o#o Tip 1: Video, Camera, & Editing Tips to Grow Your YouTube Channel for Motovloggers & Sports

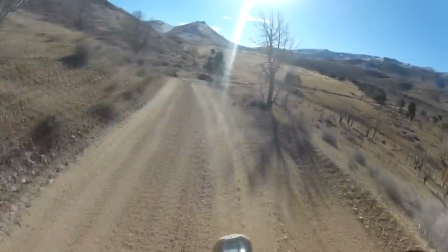[8:14]
If you're in the dirt, you might want to keep the camera as close to your ear as possible because again the closer to the axis of your head the
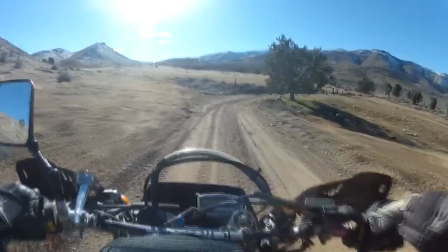[8:20]
camera is the less wobble you get keep in mind too that if you're on a really bumpy stuff like i am the wobble will
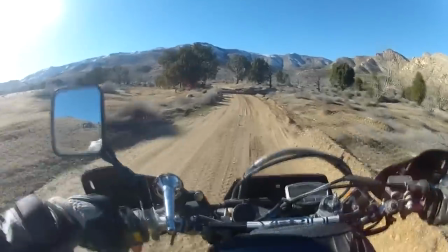[8:26]
decrease if your helmet fits nice and snug so my helmet doesn't fit very snugly so i get a bit more wobble trust me i'm working on it with the chesty and stuff
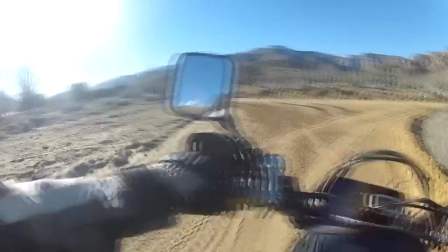[8:35]
you also need to keep in mind the position that your body will be in when you ride if you're going to
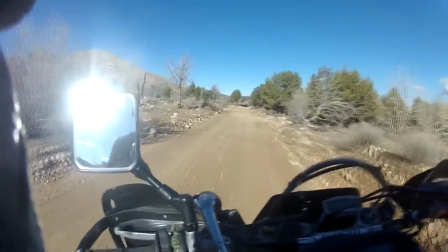[8:40]
be clear down over the tank on a sport bike you're not going to want a low camera or a low camera angle or heaven forbid a chesty.
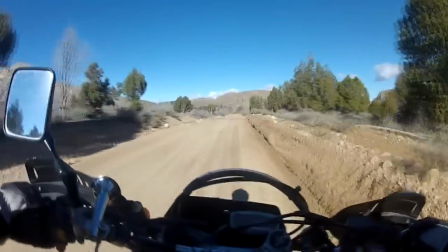[8:48]
If you're standing up on a dual sport, having a camera on the top of your helmet is going to make you look like you're riding around on the Empire State Building.
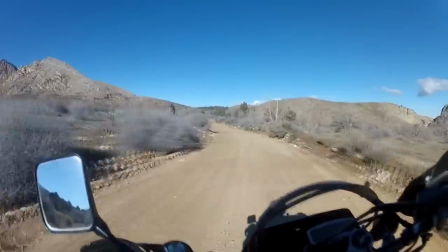[8:55]
Just keep in mind that when, what do you want in the shot?
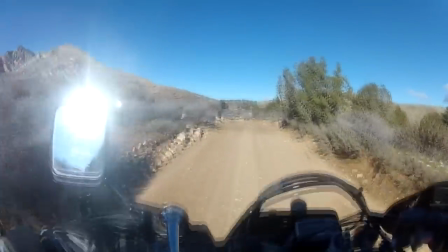[8:59]
If you've got a large windshield, probably, you know, people don't want to stare at that and your controls through the whole ride.
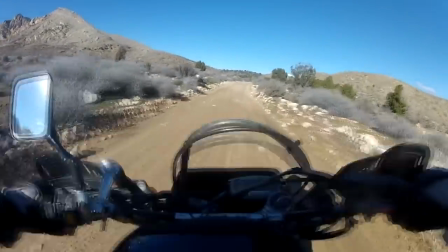[9:07]
If you see too much bar, it could ruin your panoramic views. If you get too little bar, you seem to float around with no sense of terrain.
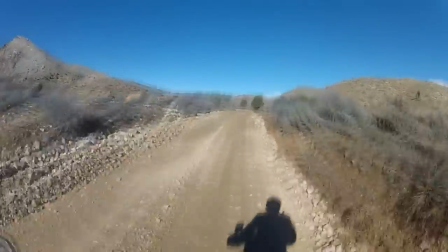[9:14]
Also take note of where your camera is pointing. Always, always, always, always.
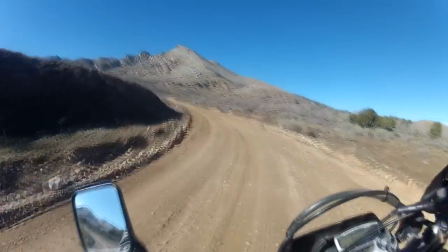[9:18]
So much footage of mine has been botched from a wonky ankle or a wonky angle or a little tilt.
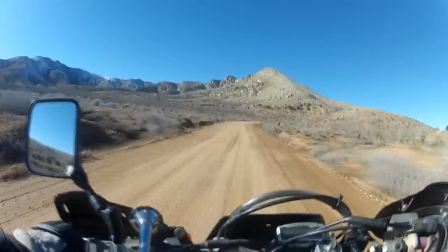[9:24]
Yeah, wonky ankle. If the angle isn't too bad, you can fix it with some video magic in post,
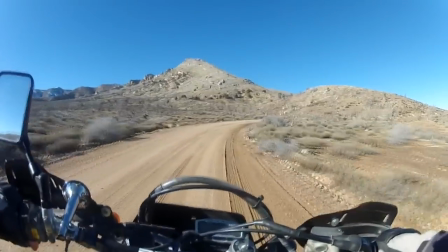[9:30]
but that will most likely involve screwing up the quality of the video, so you might as well just get it right the first time.
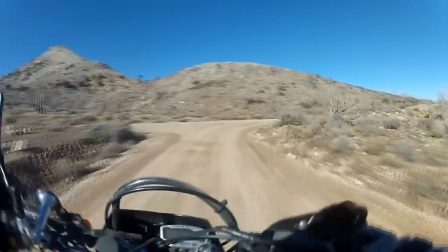[9:36]
For me, it was a long process. Sometimes the camera's aiming at the sky, other times it's crooked, sometimes it's pointing clear at my boots.
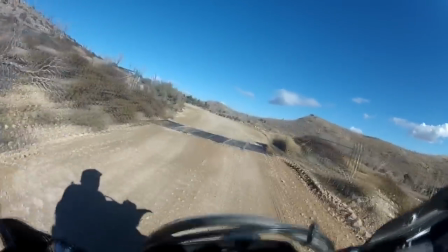[9:44]
Anyway, here's a tip. Most wide-angle cameras have snapshot functions built in, and a few of them sync to a smartphone.
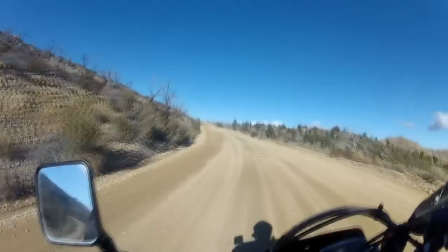[9:51]
Test your shot before doing any kind of mounting. See what you like. Stick it on there with some duct tape and test it out.
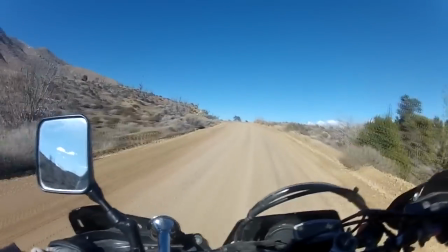[9:58]
Wiggle your head around in the mirror and see if your helmet slides around on your head too much. If it does, you might want to consider a new helmet or at least new padding inside your helmet.
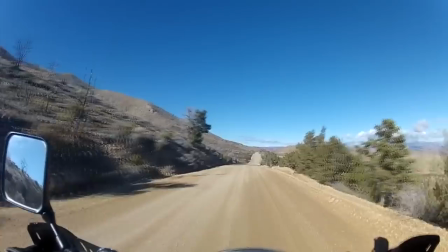[10:07]
The last thing you want to do is end up with a bad angle or a weird bracket placement or various mounts and sticky paths all over your helmet.
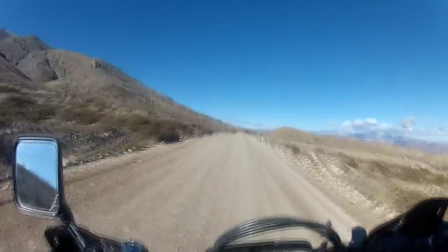[10:16]
For example, my helmet, it's like a botched mount graveyard. Anyway, one more thing about camera angles.
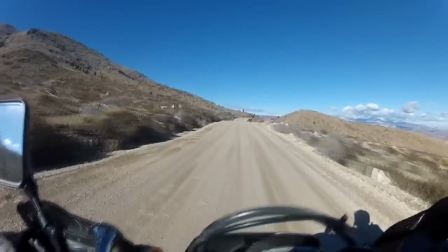[10:24]
Don't be afraid to check your mirror often to make sure your camera is still pointed in the right direction, especially if you're moving around a lot.
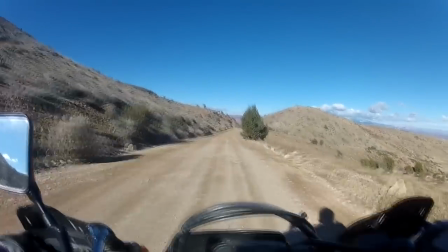[10:31]
Brackets on GoPros can shift with a lot of bumpy terrain. Also, don't be afraid to clean off the lens once in a while during your ride.
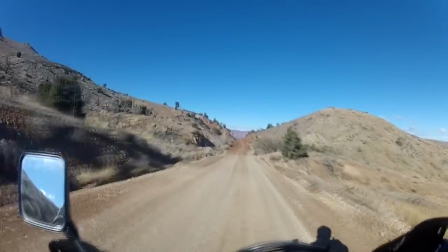[10:39]
You can always edit out if you're self-conscious about people seeing you check your equipment,
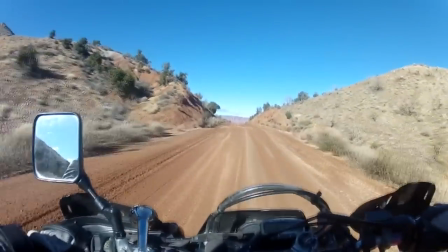[10:44]
but you never know when you'll be spewing out the greatest motovlog dialogue of your entire
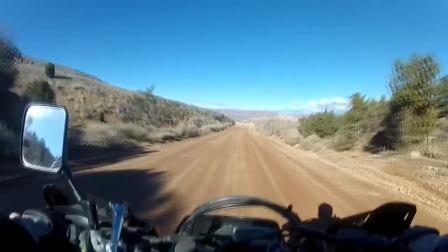[10:49]
lifetime and there's a huge June bug all over your viewer's face to ruin that whole experience.
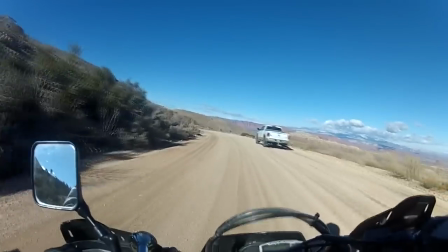[10:56]
Now, here's some serious subjectivity, okay? And we all know it and we all think about it.
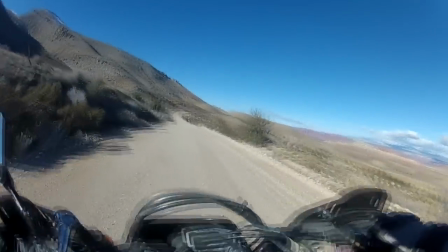[11:01]
First-person views get boring. They do. They do. They are so limited on what's actually happening.
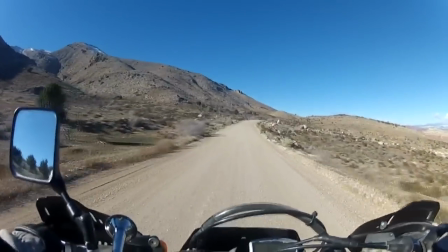[11:08]
You can't see the bike, you can't see the rider, the landscape gets washed out into the distance because the field of view is so wide,
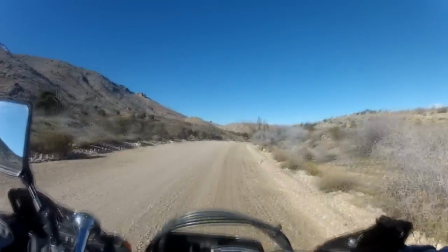[11:15]
you can't see things that are far away, and the image is usually distorted around the edges pretty badly.
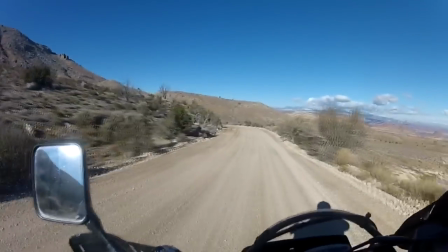[11:21]
When you think about it, nothing about wide-angle cameras is good except for the field of view and the sense of speed.
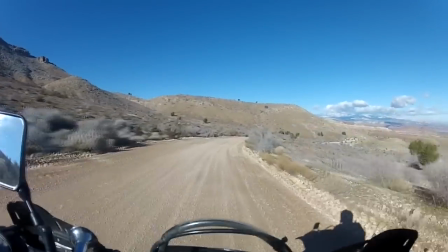[11:28]
Think about this. Everybody has experienced it where you get home from your ride and you think, oh man, that ditch looks a lot bigger in real life.
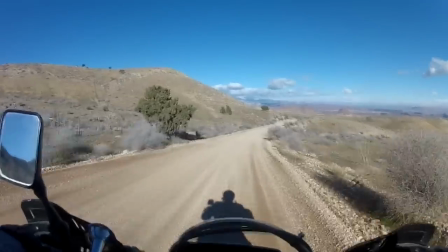[11:36]
If you think about it, wide-angle cameras and point-of-view filming is actually a terrible medium for shooting nature.
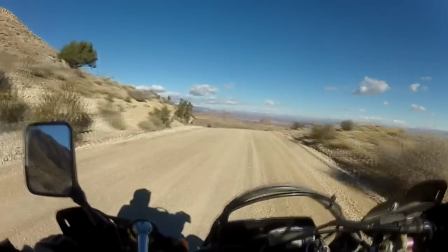[11:43]
That's why you need to think of different views that let the viewer know what's going on outside of your field of view.
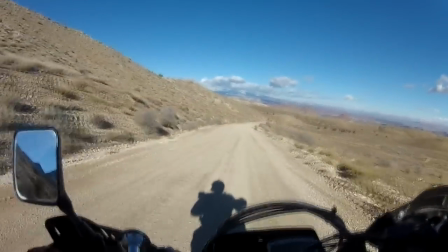[11:49]
External shots can make all the difference. In fact, some of my favorite and most popular moto-vlogging videos I have seen,
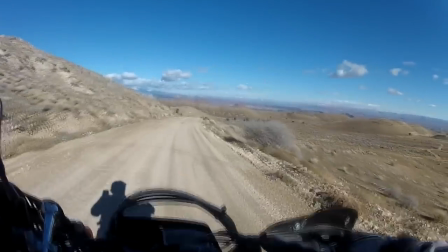[11:55]
A, don't have moto-vlog dialogue in them, and B, have very little or absolutely no first-person shots in them.
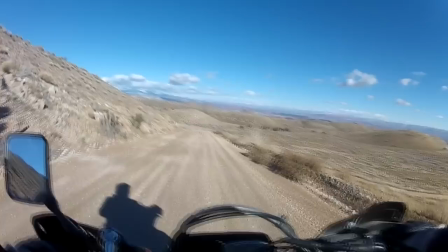[12:02]
Does that necessarily make them super popular? Not necessarily, but they are some of my favorites.
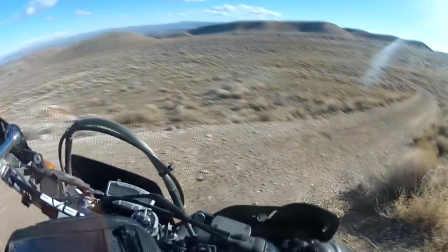[12:09]
So how do you get external with your shots? Well, it could be as easy as setting your cell phone down on a rock while you do a hill climb.
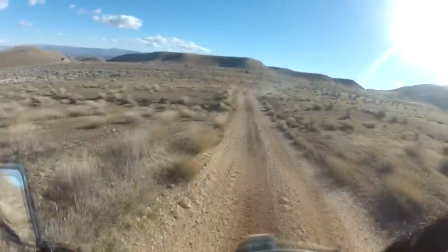[12:16]
Or it could be having somebody come out and film you. Maybe you and your buddy both have helmet cameras, but you take no point-of-view footage with them.